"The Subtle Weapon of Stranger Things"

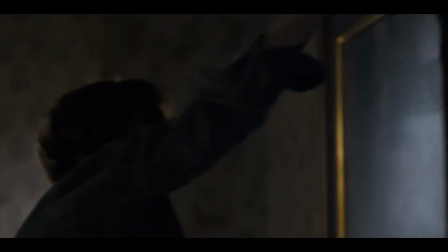252s
The show's use of these sounds created some of the best moments in the show.
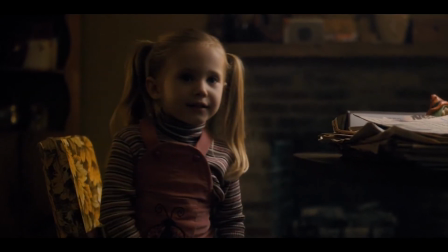256s
For example, when Holly walks down the hall attracted by the Christmas lights, the sound that each light makes is unique and almost musical.
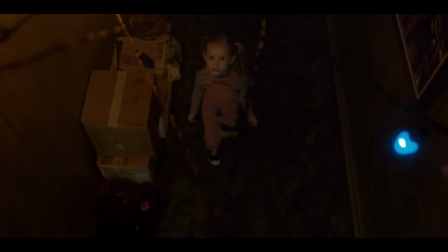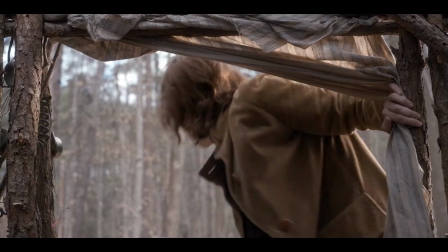269s
Another great moment occurs in Will Byers' fort. The harsh flapping of the fort's entrance punctuates the cold, empty feeling.
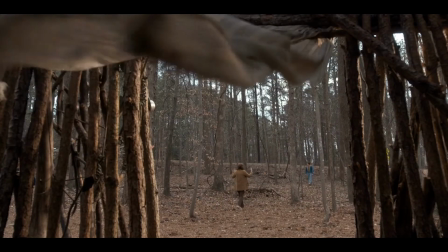Stranger Things also uses non-diegetic sounds, or sounds that are put in for dramatic effect. Many of these sounds were put in to help carry the emotional power of a shot, but
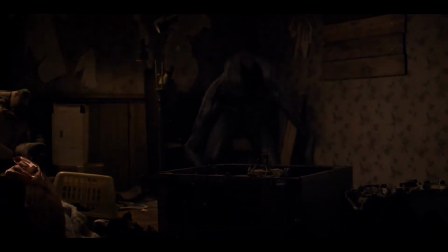298s
the best part of the sound design was the sci-fi aspects of the show. Things like The Entity, The Upside Down, and Eleven's sensory-deprived world.
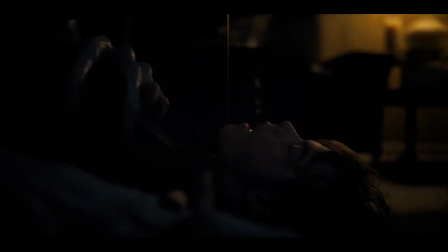307s
The sound of The Entity was an extremely important part. This is a monster that we only get small glimpses of for the majority of the show.
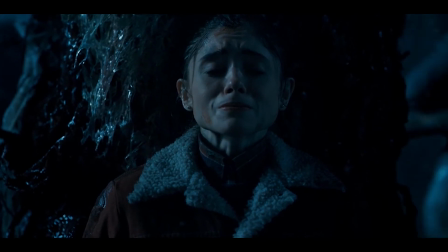318s
This means it was up to the sound designers to create the entity sonically and use sound to create tension.
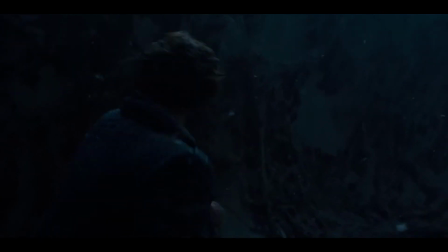325s
Sound designer Chad Hennigan said,
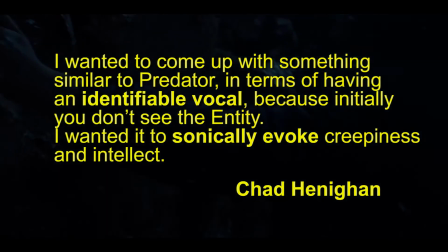327s
I wanted to come up with something similar to Predator in terms of having an identifiable vocal, because initially you don't see the entity. I wanted it to sonically evoke creepiness and intellect. The opening scene of this show sets this feeling up beautifully.
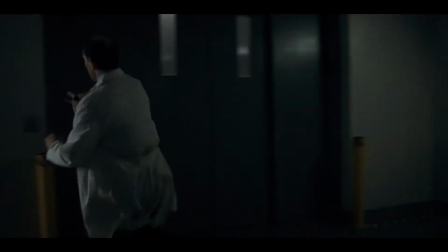341s
The electrical sounds of flickering lights and the alarms give an eerie, tense feeling to the scene.
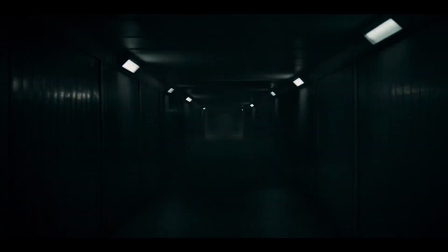348s
This is climaxed by the entity's guttural noises as it attacks the scientist.
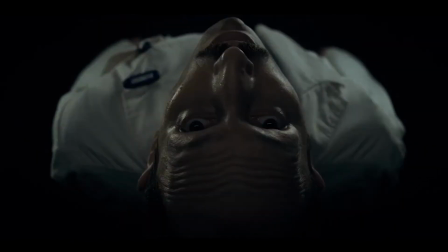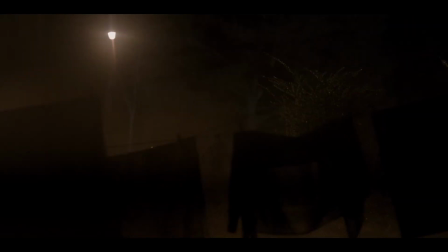359s
This scene gives the entity a specific sound that we associate it with for the rest of the show.
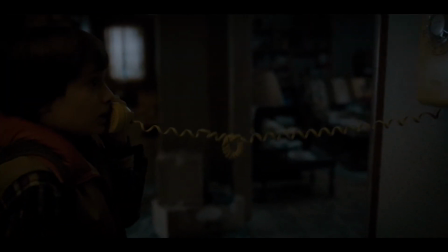364s
When Will is taken, our minds listen to the sounds to understand that this is the same monster that attacked the scientist,
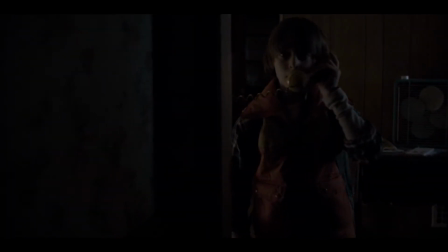371s
even though we never get a good look at what it actually is.
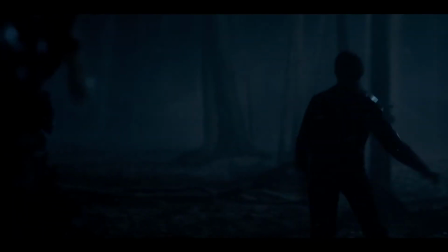378s
The idea of the upside-down is an interesting part of science fiction that has not been frequently explored.
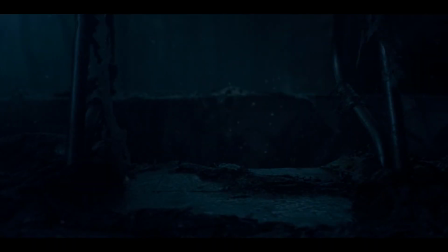384s
It's another dimension similar to our own, but also very distinct. Hennigan explained that there's a bit of otherworldly winds.
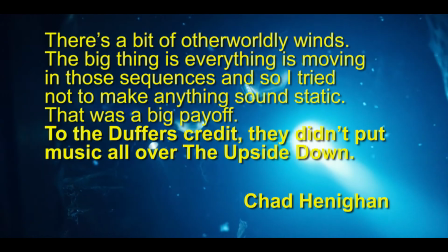391s
The big thing is everything is moving in those sequences, and so I tried not to make anything sound static.
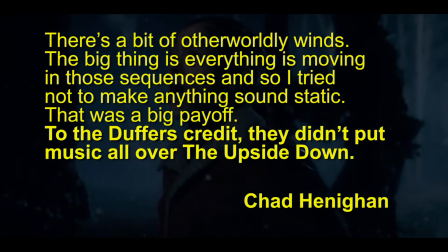396s
That was a big payoff. To the Duffers' credit, they didn't put music all over the upside-down.
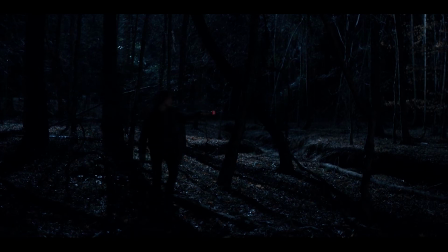403s
Hennigan created a world that was both similar to our own, but also strangely different by using the regular sounds of our world and distorting them.
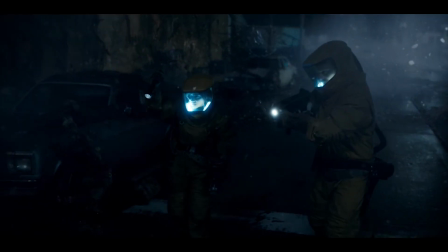411s
And as he said, the Duffers trusted the sound designers enough to allow their work to emotionally carry the scene.
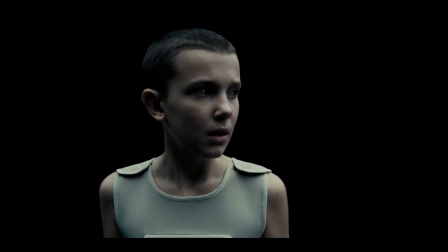419s
Probably the most interesting and also one of the hardest environments is the world between worlds, 11 in the sensory deprivation tank. The sound team had to create sound in a place that exists between worlds. a world of almost complete darkness and silence.
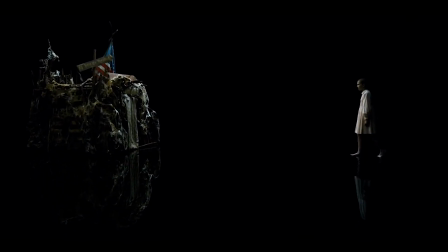435s
Scenes should not be completely quiet or extremely loud for long periods of time. The solution? A thin layer of water on the floor. The water breaks the complete silence and gives a small amount of dynamic flow to the sound.
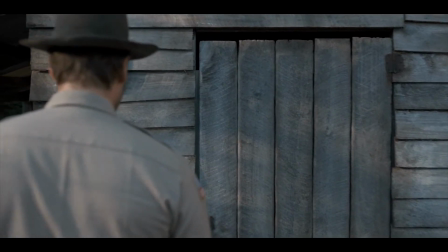452s
There was an unbelievable amount of creativity involved in the music and sound design.
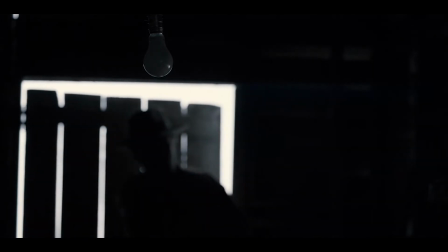457s
This gave both teams the ability to sonically build scenes understanding where the music and sound design would each be in control. This seamless back and forth of the two created some of the best moments in the show.
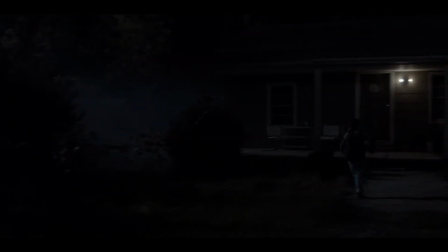468s
Just before we hear that beautiful theme music for the first time, we witness the vanishing of Will Byers.
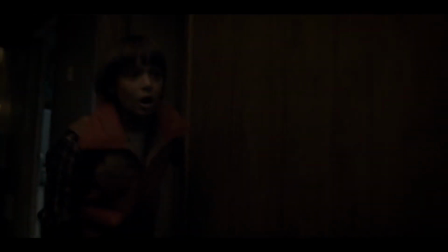476s
The music is just loud enough to add to the tension. The sound effects carry the scene as the dog barks, adding to the fear.
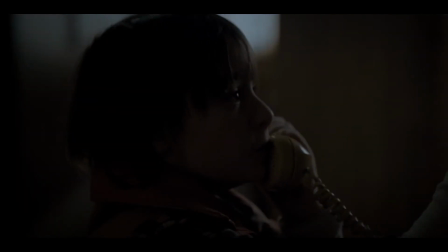484s
As Will grabs the phone, the music starts to pick up. The sound of impending doom.
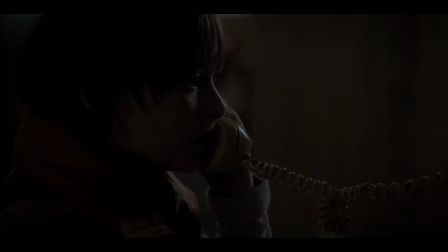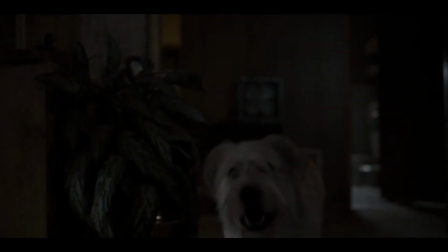493s
Then the monster comes through the phone, distorted and fierce. The sound effect of the entity breaking in and the dial tone add intensity to the already scary scene.
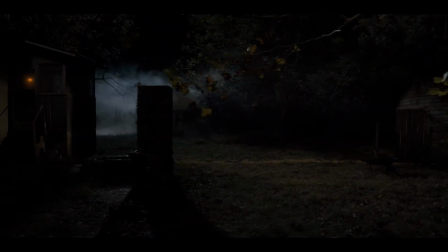506s
The music comes back to the forefront as Will runs across his backyard, but
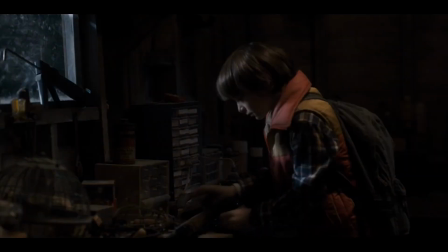514s
falls away again as Will loads the rifle.
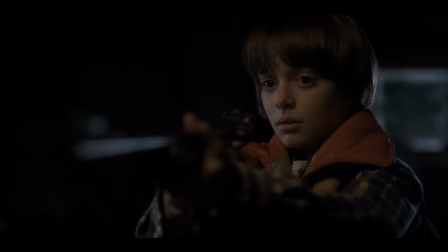519s
Then it gets quiet. Will's uneven breathing is the only thing that breaks the silence.
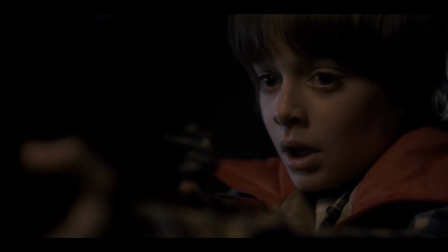525s
the entity growls the music and sound crescendo together creating the climax of the scene
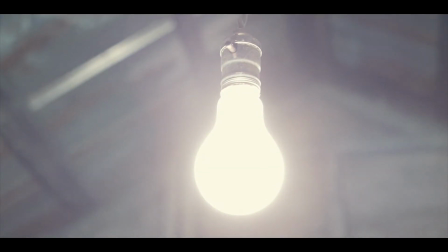535s
and then another
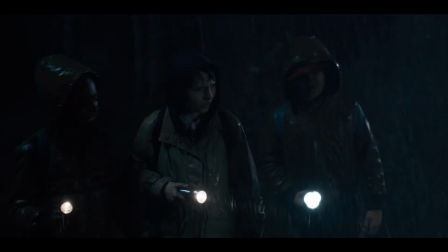541s
amazing blend of sound and music happens at the end of the episode where the boys meet 11 for the first time the hard rain sets the tone
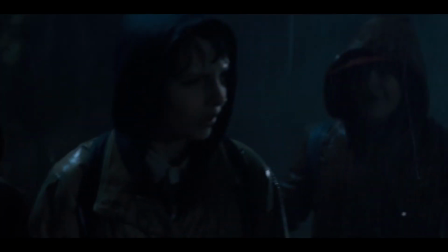551s
quietly the music creeps in it begins as just a rhythmic hit
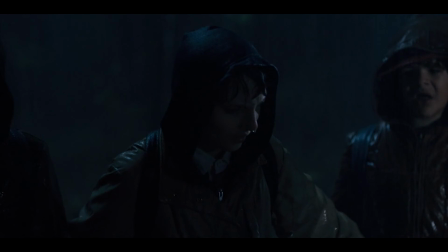559s
and then or
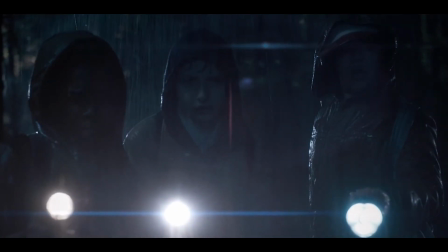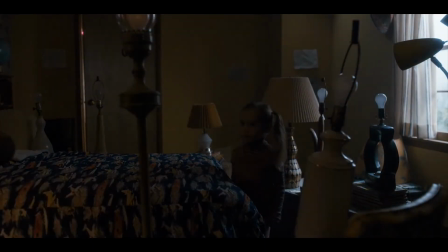567s
this scene just listen to it
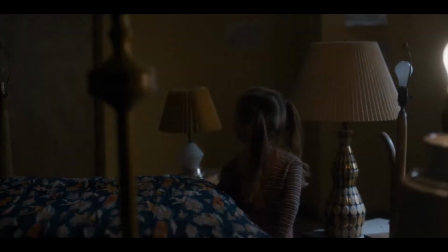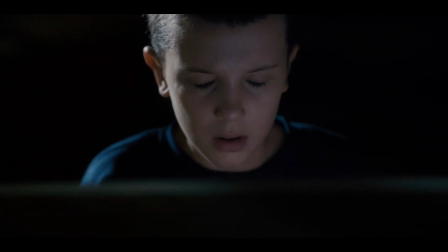576s
this beautiful collaboration was made possible because both the
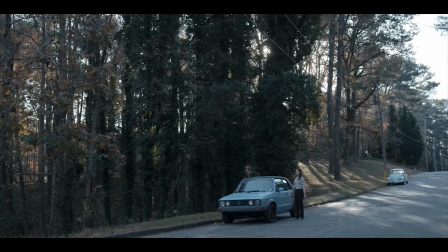581s
musicians and sound designers were involved in the show from a very early point that meant being able to work together and work with the Duffer brothers to achieve the highest quality film
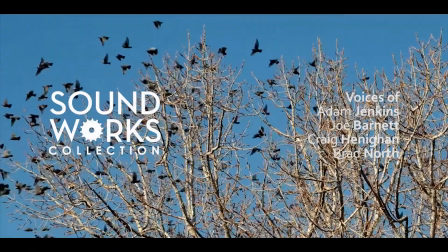590s
sound you know when when you start getting directors and producers and and
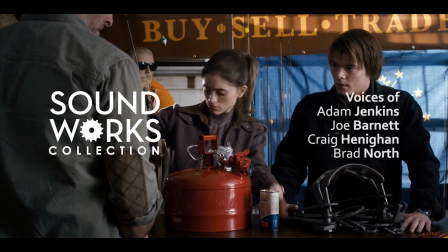595s
those kind of guys thinking about that stuff early, then sound actually has half a chance to make a difference.
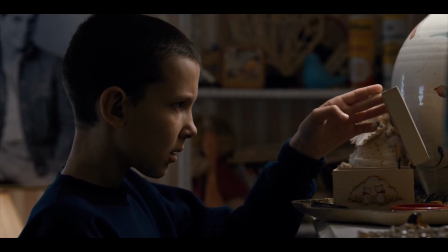602s
This is what happens when directors stop and think about how sound can impact a scene far more than just covering pieces in between dialogue.
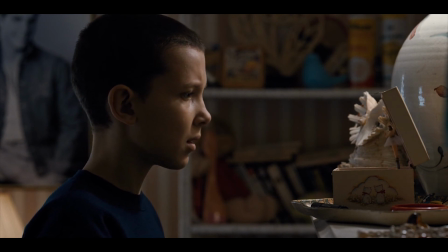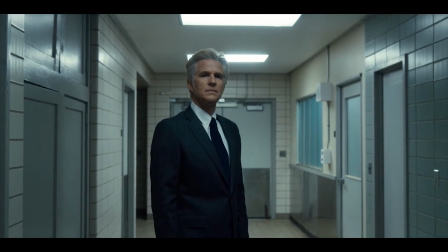615s
The sound didn't just exist in the show. The sound enriched the world, making it more interesting and adding more layers of drama and tension.
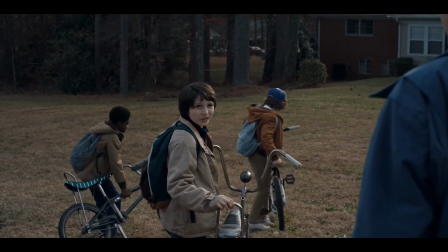623s
The music carried our emotions and tied us to the characters.
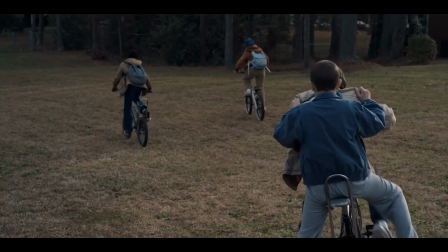626s
So the next time you watch an episode of Stranger Things, don't just watch, listen.